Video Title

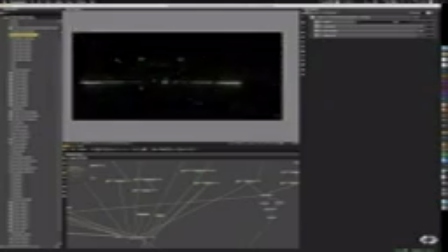Let me try to move it a bit. It takes a lot of time to resolve because it's quite slow, so please bear with me.
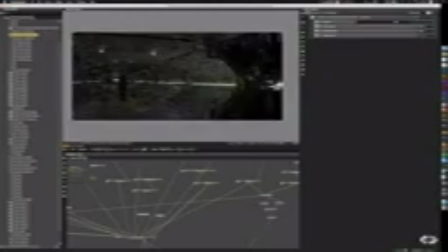But so you can see a bit more of what's going on here. So you can see we have the character here being lit from above quite strongly. You can see our light sources up here.
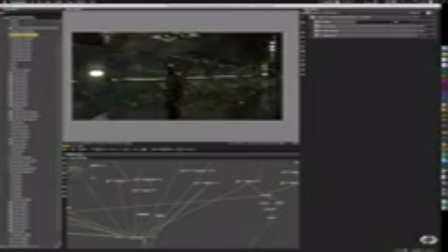There's a blue light from the screen lighting up this space here. Let's resolve a bit. So this is the first kind of lighting scenario that I chose. It's pretty standard. It's a bit on the darker side.
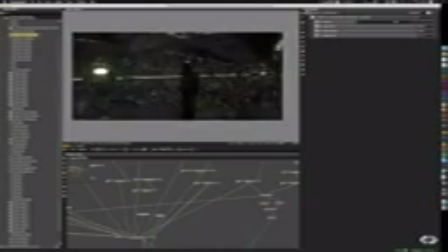I chose somewhat of a almost like concrete looking painted kind of material. So we can imagine that this is maybe like a futuristic underground bunker or something. Of course, the space suit is kind of misplaced in that kind of scenario.
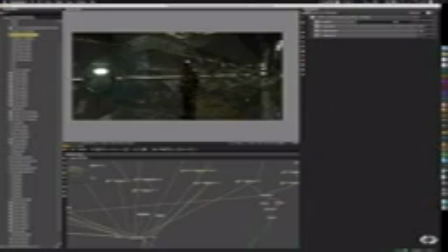But we could imagine this is the kind of place, or like some kind of like really like a space station or something that is more like a permanent base rather than something that is constructed temporarily maybe.
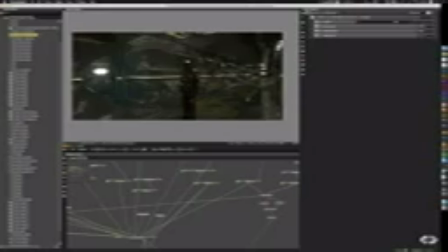So you see also the lights that are coming through here that we made under the panels is coming out in areas, which is quite nice,
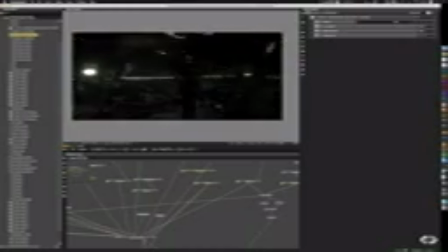just as we wanted. Of course, I'm not doing this and then it's like all done without any hitches and without any problems, right?
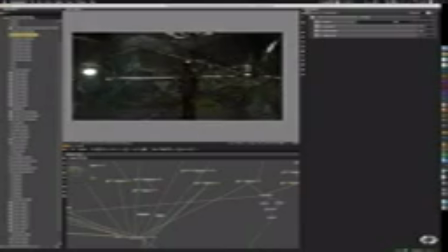I go back and forth, back and forth, back and forth. I load it in here and see what works, and then I go back and fix it, and then I come back here and see if it works, and then I add more, I add less. I see whatever works best, right? So it's a back and forth, a constant back and forth.
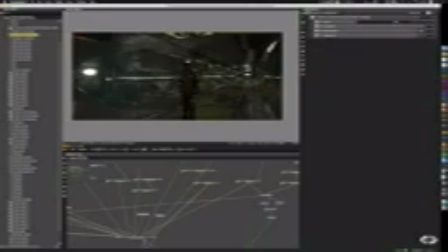And just for the purposes of this video, it looks fairly streamlined. So don't get fooled by that. So this is one of the lighting scenarios, as I mentioned, right? But of course, we can have completely different ones.
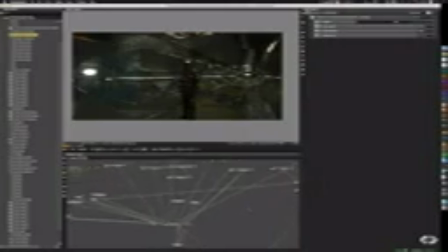So one way in how we can influence the lighting entirely by the material is, I want to show that to you now. So I have like a more whitish, light, very reflective material that I want to plug into the walls.
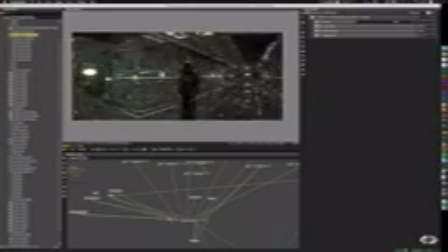And we'll see how that changes pretty much everything. And I also want to plug that into the doors.
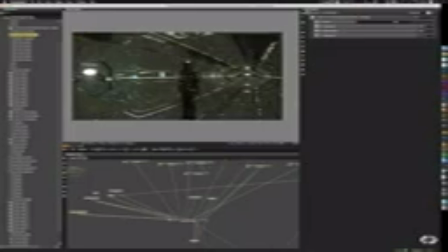And now really without changing anything else, without changing anything in the lights at all, we're able to get this like super reflective, very clean look.
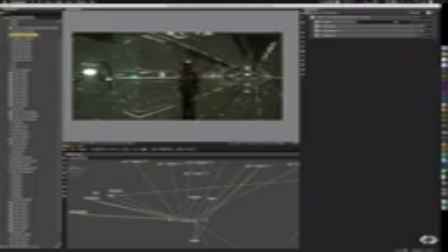And it's contributed by the fact that we have a lot of reflections, a lot of lights that are bouncing everywhere, and it gives us a feel that this corridor is a lot bigger than it actually is. So you can see how the just purely by selecting a different material, the
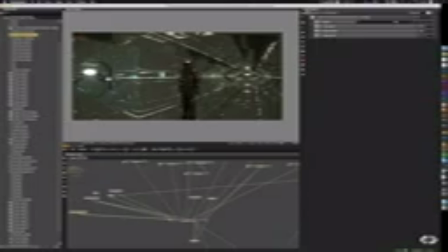room, the character of this is a lot different. Oh, by the way, and in case you're interested in the camera settings, so I set it to
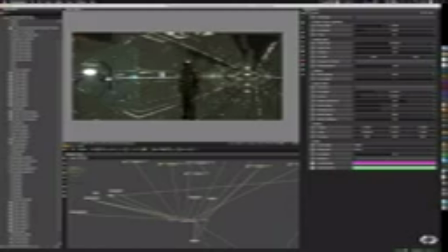20 millimeter camera. It's a very confined space, and so in order to show a lot, I wanted to make it really wide angle.